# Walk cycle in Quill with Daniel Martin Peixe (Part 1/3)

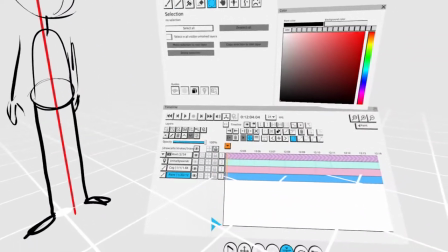and we're gonna start to do keyframes because at the moment I was just in the first frame
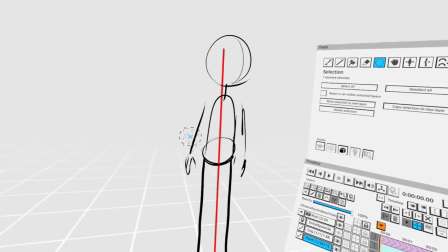and the
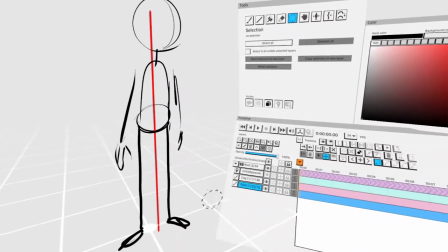way a character starts to work from from
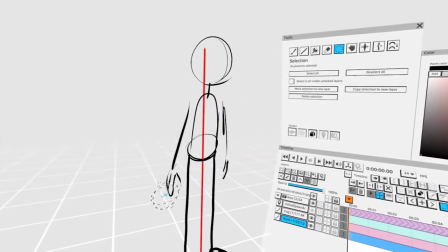not moving from not walking how to how does he start working it's
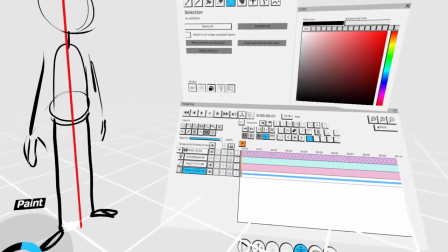exactly the same like I said this we have a body that's in balance
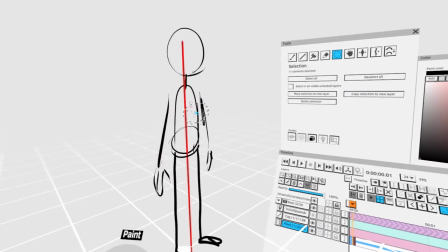everything is in balance but suddenly it goes off balance so that's how a character starts working just by
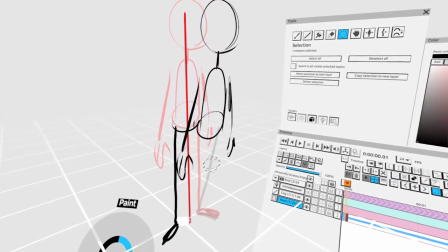going off balance so this is your anticipation of the walk right and
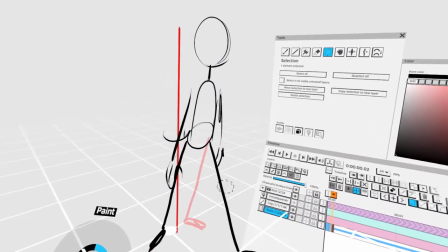then eventually the next keyframe you do you put the leg forward so
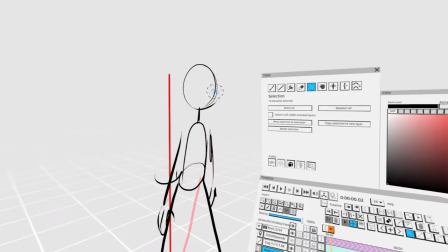that so that character doesn't fall and not only doesn't
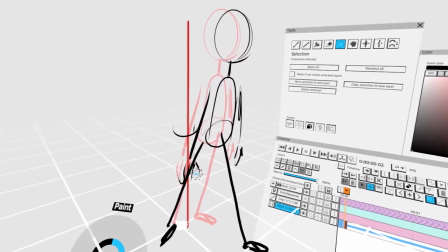fall but it transports it kind of travels forward so that's the main intention of the cartel to travel forward right i'm not going i'm
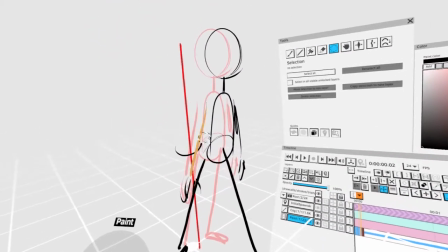not going to talk about the arms for now i'm just going to talk about uh legs and and body only so let's just get rid of the arms for
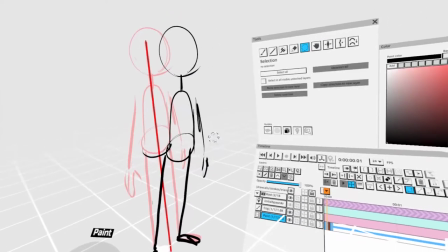now i don't want to overload with information
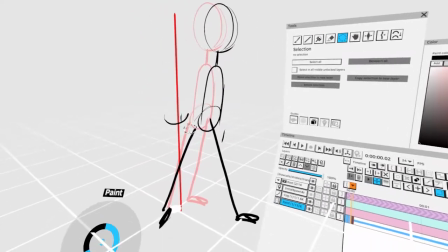so what's going to happen after so the intention is to keep moving forward so the next frame
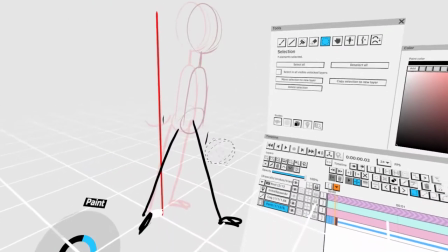after this leg has catched the weight of the body,
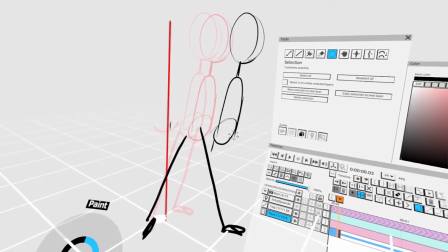the body is now able to keep moving forward because it has this momentum from this fall.
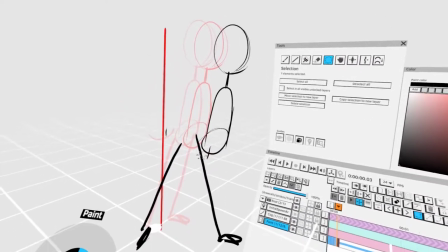So a walk is a series of falls, very controlled falls, right?
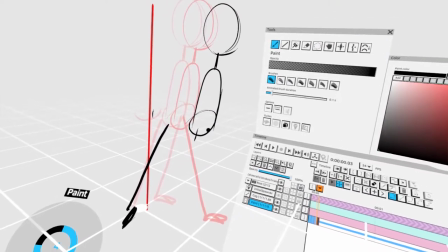So now here the leg is bending because we're catching the weight of the body.
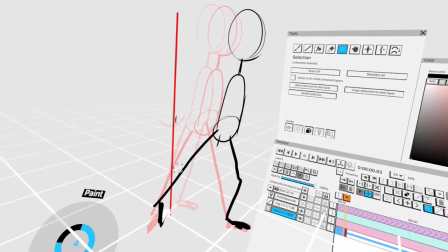and what happened with the other leg the other leg it's peels off the body the
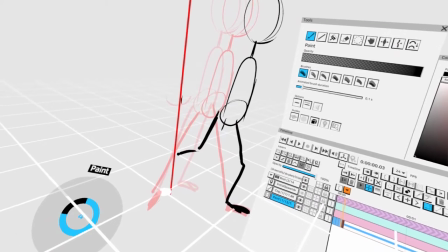floor and that's very important to remember just say it's used to be
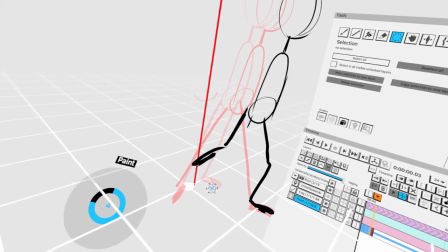stuck on the floor used to be glued on the floor it peels off
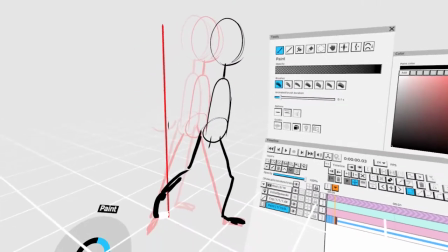peels off that floor right so what happens with that it's basically
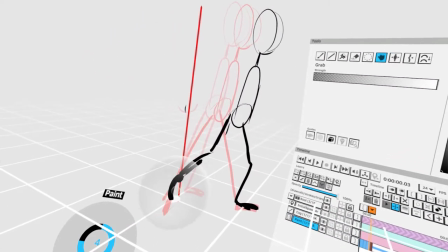Basically, this leg does not have the weight of the body anymore. The weight of the body is in one leg only.
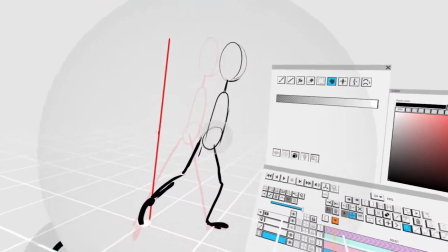So in the next keyframe, what we're going to do is we keep the momentum forward.
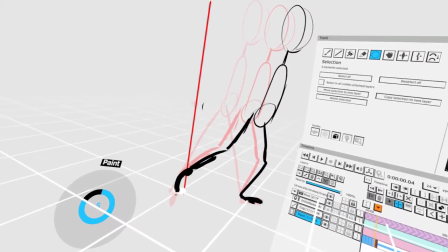And this leg, it doesn't have the restrain from being on the ground anymore.
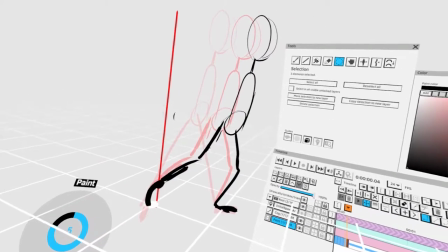It's not attached to the ground.
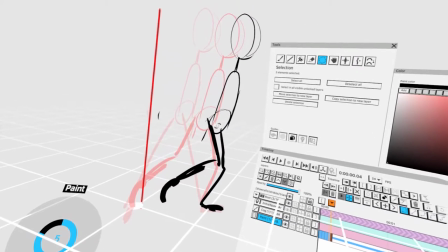So this leg is free to travel, propel itself forward, and
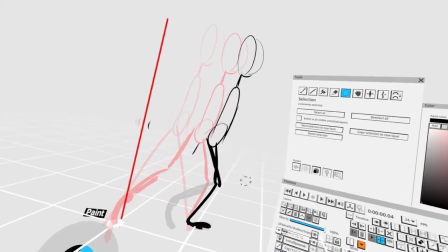the intention of this leg is going to be to catch the fall for the next fall,
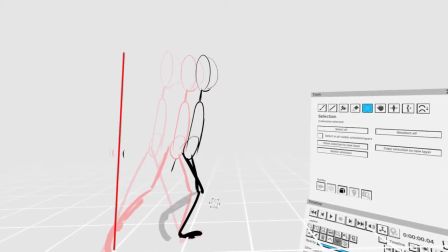because the body is going to throw itself back off balance,
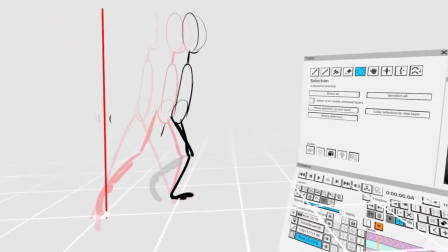right?
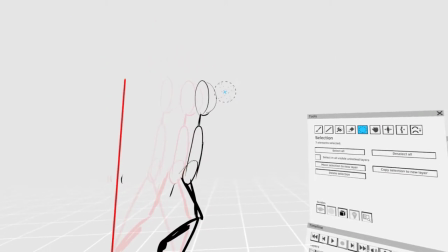and rinse and repeat.
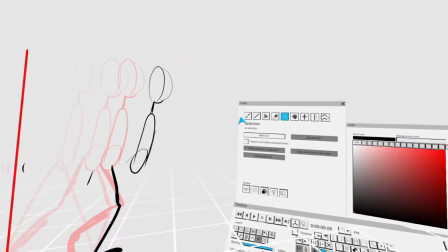The body falls off balance, and this leg comes to the rescue and catches that fall.
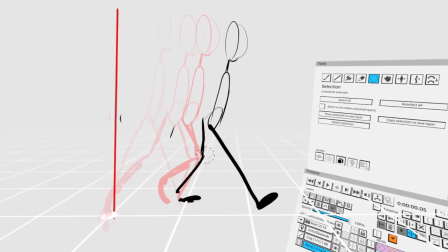And this leg is just pivoting for now.
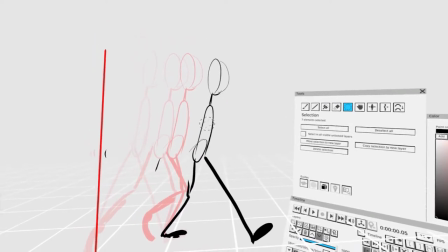And we'll talk about the rotation of the pelvis later, but I want you guys to just get that first concept of falling.